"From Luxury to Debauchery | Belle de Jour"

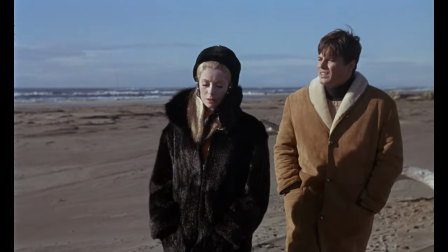As we'll see later in the film, Sevadine has different interests when it comes to sex, their interests that Pierre is unable to fulfill for her.
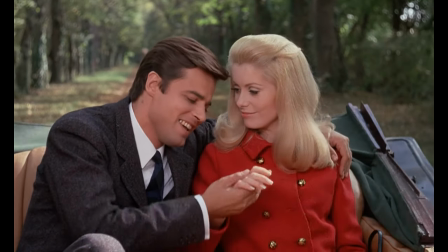This inability largely stems from acquired behavior as a member of high society.
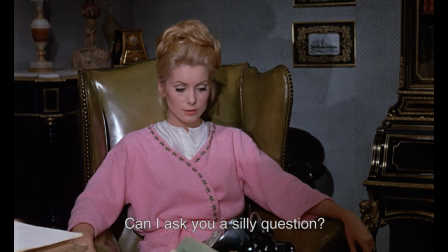Putting it simply, he's too tender. The camera work in this scene also subtly reveals the power dynamics between the two.
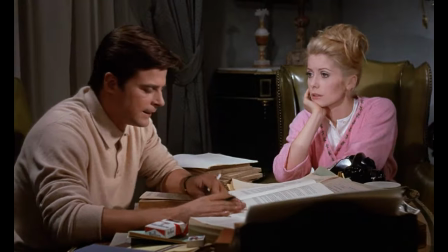The camera begins on her as she asks the question, and slowly turns in his direction, pushing her to the edges of the screen.
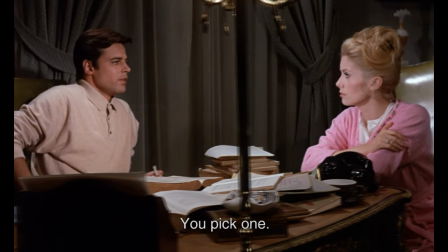It emphasizes the entrapment she feels within the boundaries of high society life.
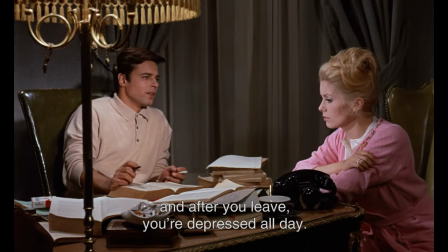It may also emphasize a sort of subordinate, father-daughter type relationship she feels towards him.
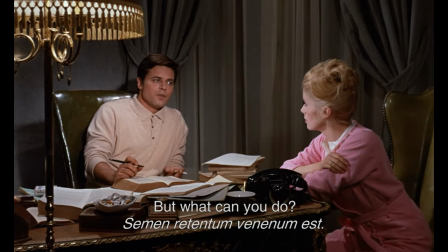This is further stressed as they leave the room.
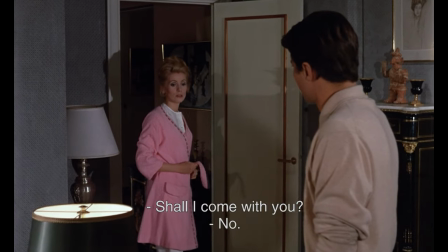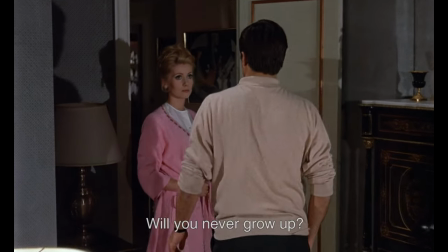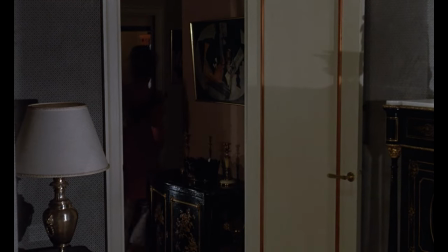Perhaps an emphasis on how the behavior of adult Severine is intertwined with her childhood.
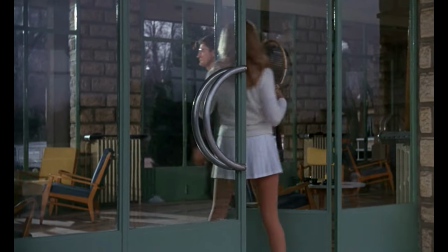Some time passes and things appear to be back to normal, that is, until she runs into Henriette and Hussan.
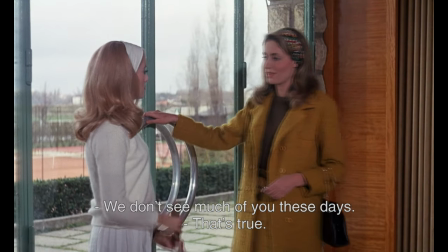I think Hussan's introduction here was really well done. We only hear his voice at first, leading us to believe that it's just in her head.
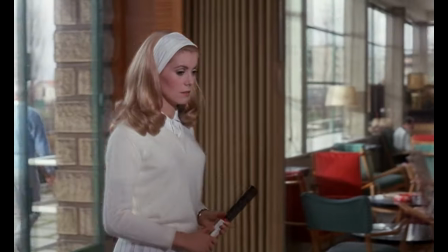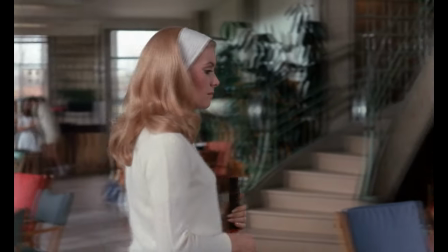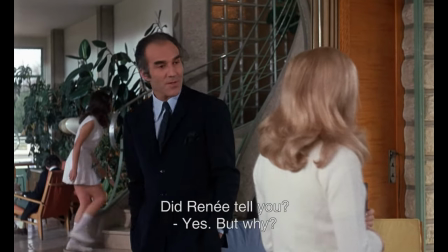And that's when his presence is revealed. It's a subtle way to show that Hussan is beginning to have an influence on her.
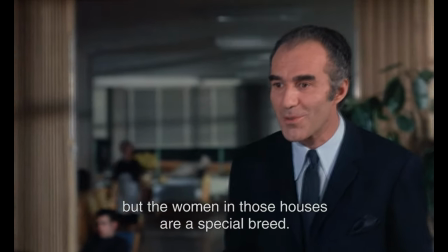They begin to talk about brothels which he admits he hasn't much experience with. Severine, on the other hand, comments her disapproval.
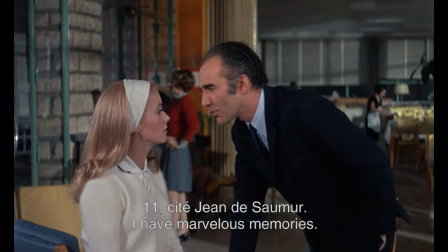Before leaving, he tells her the address of one of the brothels he used to frequent. As she walks away, Hussan's voice actually plays in her head.
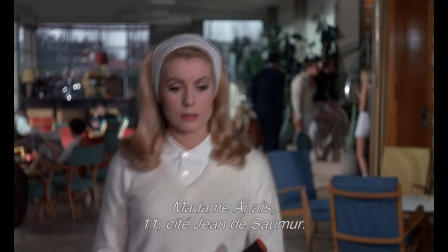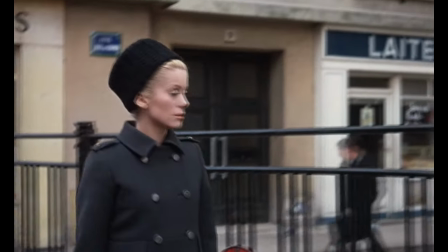And that's exactly where she ends up going. Another interesting thing to note is Seventeen's wardrobe.
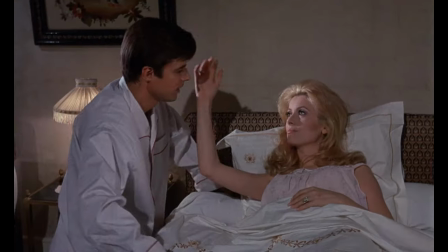Throughout the film, she wears primarily white, a color often associated with purity.
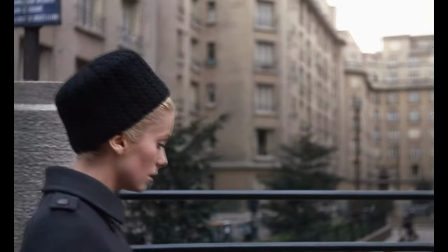However, she's now dressed in a grey coat, emphasizing a shift towards impurity.
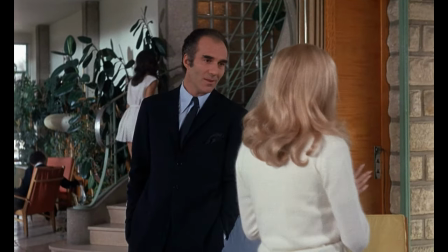Hussan was also dressed in pure black during their conversation, so it could also be hinting at his influence over her.
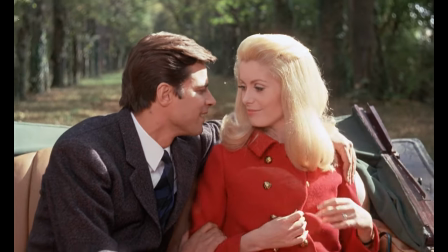In her fantasy, she wore a red dress, a color often associated with love or even lust.
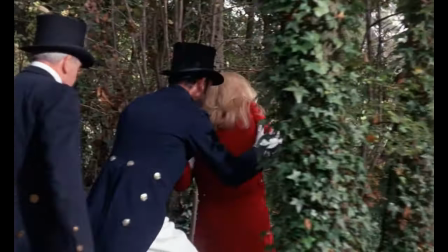It can also be associated with violence, both appropriate for the masochistic fantasy she appeared in.
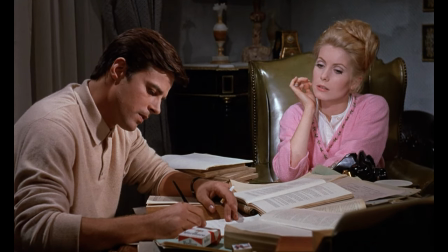Then there's the pink dress she wears right after her childhood flashback. We can see that as a hint towards her childhood influencing her as an adult.
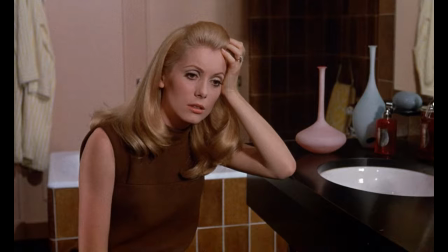And the dress she wore in her flashback was black, marking this memory as evil and impure.
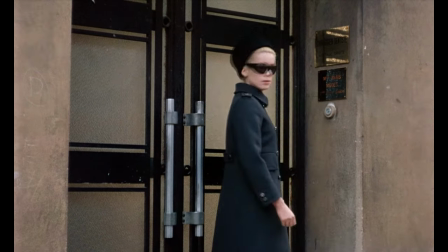Initially, she's hesitant, but eventually succumbs to her curiosity.
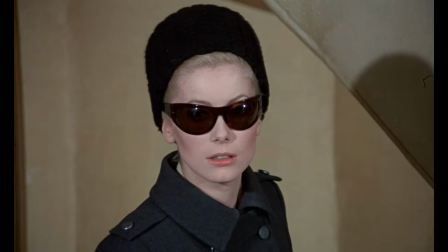As she walks up the stairs, she has a flashback to a communion, where she refuses a communion wafer.
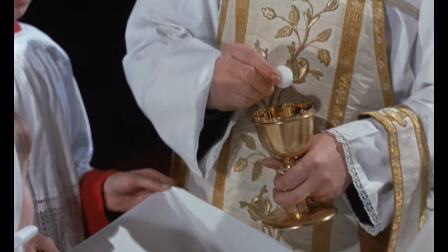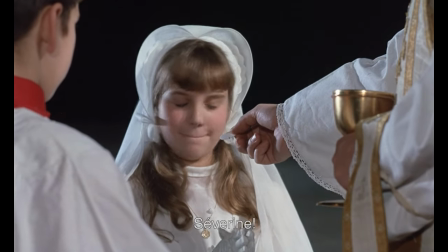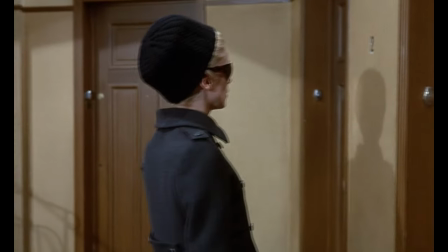The implication being that she has not confessed her abuse to the priest, and thus considers herself impure.
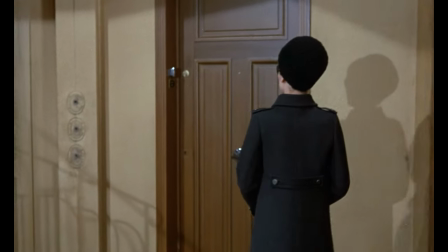As she goes to ring the doorbell, she reads the label modes on the door.
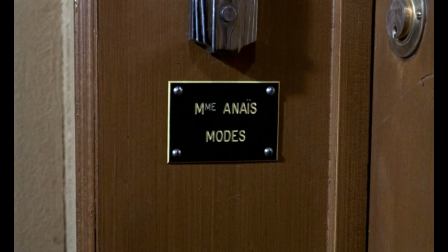Modes is a French term for fashion, implying the brothel disguises itself as a fashion studio of some sort.
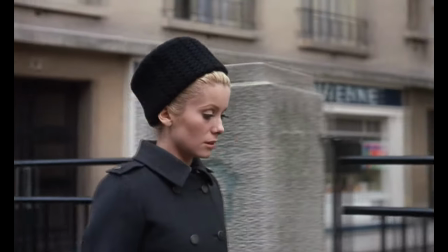It also hints at how important the use of clothes are in this film.
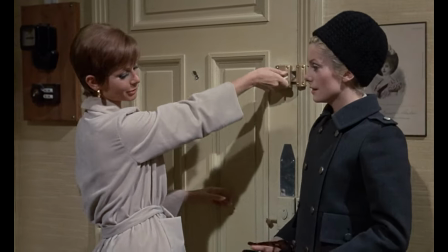She's greeted by Madame Anaïs, and they start to discuss a potential job at the brothel.
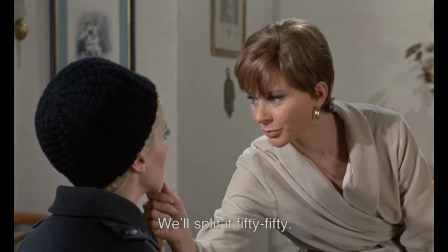The topic of payment is brought up again, just like with René and Hussan. Generally, the reason why someone would work at a brothel would be for the money.
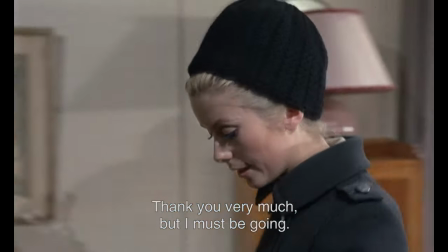Typically, no one does it for the love of the game, so to speak. And that's exactly why Saberine wants to leave.
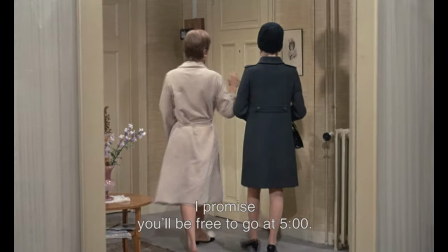She doesn't want to admit why she's doing this. Eventually, she agrees to work from 2 to 5 later that day.
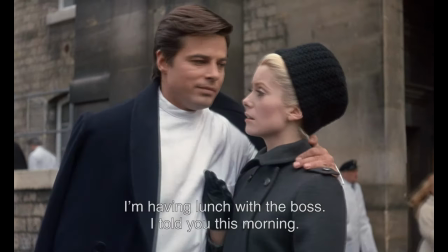From here, she goes to see Pierre at the hospital. Superficially, she's simply asking him to get some lunch with her.